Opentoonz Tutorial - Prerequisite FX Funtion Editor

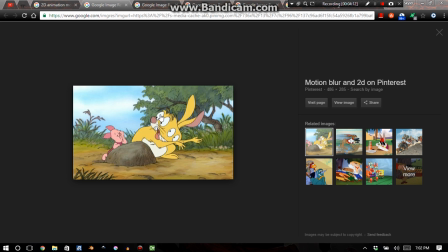(4:10)
Okay, this is a kind of a skewing effect, and this is Disney here.
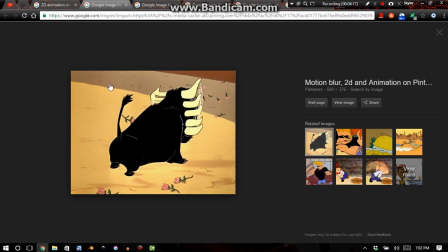(4:15)
This is Winnie the Pooh, okay? This is Looney Tunes, okay? Kind of pioneers in animation right here. And this is all communicating what should be in three frames, I guess, of information all on one frame, because it's 24 frames per second instead of 30.
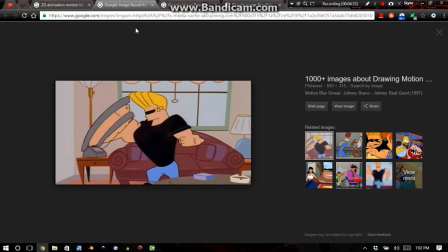(4:32)
And with 3D films nowadays, I believe they've upped it to 60 frames per second. Here's another skew effect that animators do quite often. He's got another little skew going on with this forearm. So he's moving this direction while his arm is moving upwards and all that.
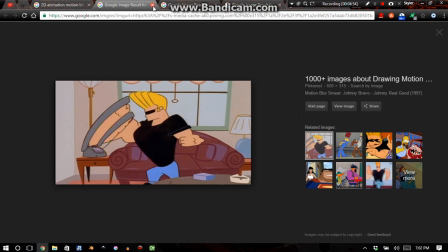(4:51)
And I believe his head is even skewed. So anyways, here there's these little wisps to demonstrate movement.
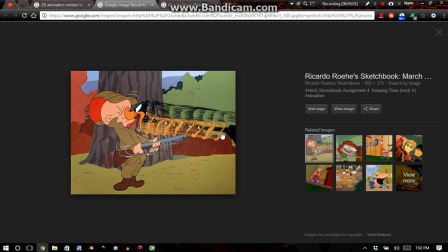(5:00)
And that's used in animation. Here you can see multiple clones of the backside of Daffy Duck's head, and little wisps going on throughout it. And his body is stationary, so his neck is stretching out, and his head reaches this location first, and then his body comes here.
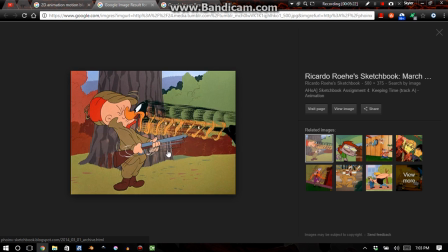(5:20)
You can also see little remnants of clones of the barrel of his gun. You can also see that his gun is moved this way because there's little remnants of clones of the butt of his gun, basically the stock of his gun.
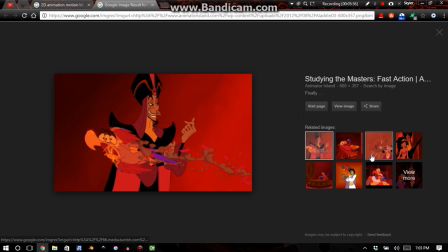(5:33)
Now, this one's more interesting. This is Disney, and Disney, here he has three eyes. And if you get Aladdin and you just pause and keep on looking frame by frame whenever there's action,
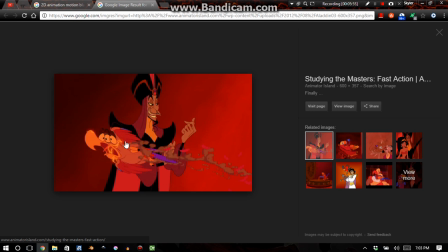(5:51)
you can see some masterful looking animation effects for motion and such like that. And this is just stellar. But anyways, enough of that.
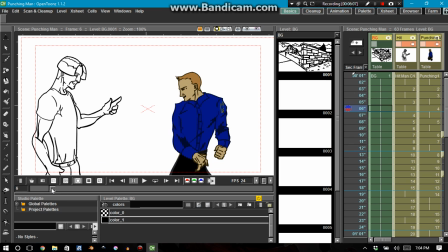(6:04)
Let me go ahead and fast forward a little bit further. Okay, you can see he's got a wisp.
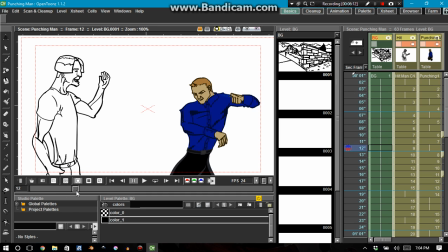(6:10)
He's got another clone of his arm right there. He's got two heads right there. Because the distance of his head here to here is pretty far. It may not look like it, but it's pretty distant from here to here. It's the only reason why it doesn't look that distant is because of the extra head.
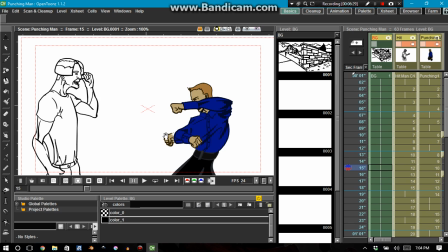(6:26)
So he's got kind of like an anticipation fist because his fist is going to wrap around.
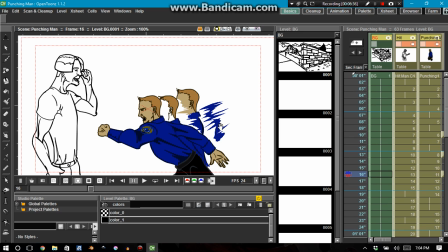(6:33)
And there we have it. Now we have some clones going on. And this is the most important one that I want to demonstrate here.
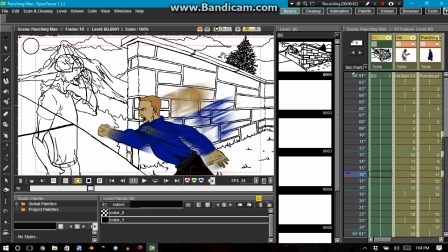(6:40)
If I turn it on here, you can see the full effects with the preview mode. And let me go ahead and show you how I did everything, okay?
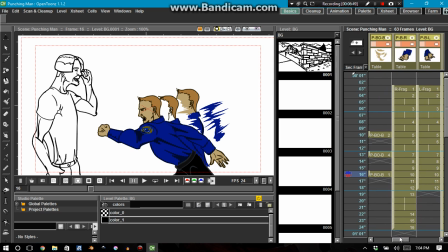(6:47)
Let me go ahead and just turn off all the other columns for all the special effects real quick here.
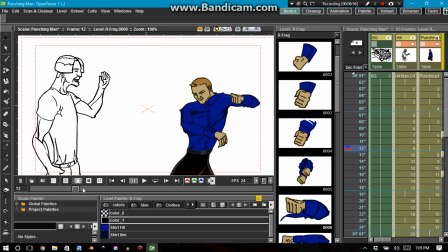(6:53)
And we can go ahead and look at this, how the animation looks without any of the clones and all that.
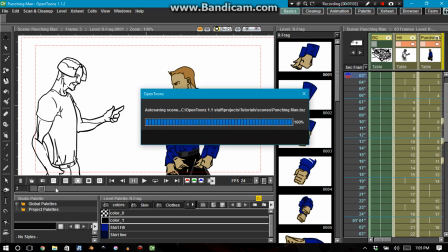(7:01)
Now, originally I drew all the clones and all of everything on the same column.
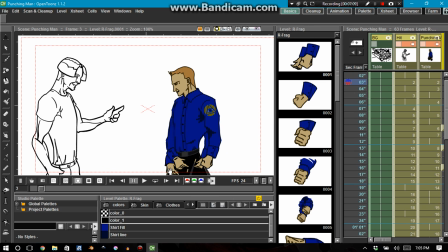(7:06)
Some of the clones are even still on this column, but I just copied and pasted them later on.
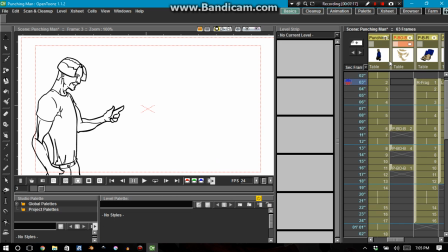(7:13)
And I copied and pasted them into these columns. Okay, so this is the first column right here, and this is basically his body.
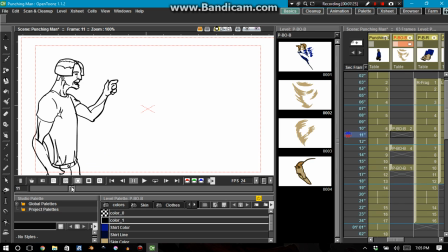(7:22)
And that's a wisp around his face. And that's his second head.
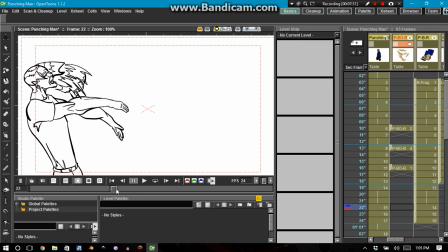(7:28)
That's the clones of his body. And there's another wisp. And that's just about it with that column. If I turn off that, this is Punching Man blur right arm, stage right arm.
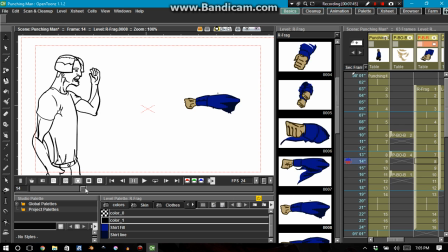(7:43)
Okay, so he brings up his fist, boom, and that's it.
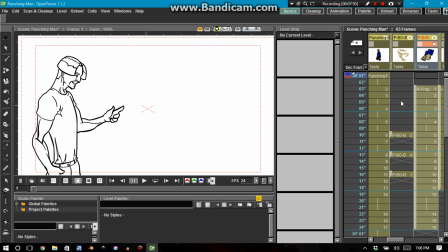(7:48)
That's all that there is on that column whenever I felt like there was enough motion where it deserved a blur effect. And then with this other one, Punching Man, blur left, okay? And I named the column that intentionally.
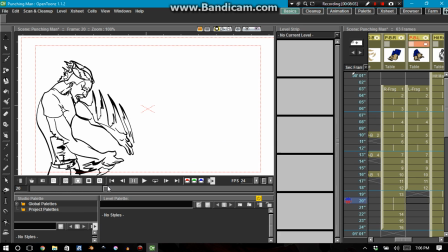(8:02)
And there we have it, okay?
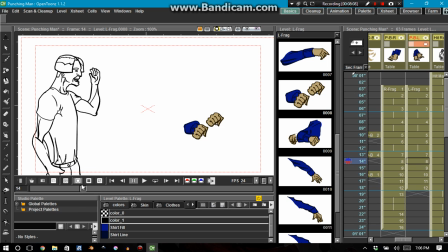(8:04)
And you can still see some of these clones, cloned fists, little cloned arms here and there.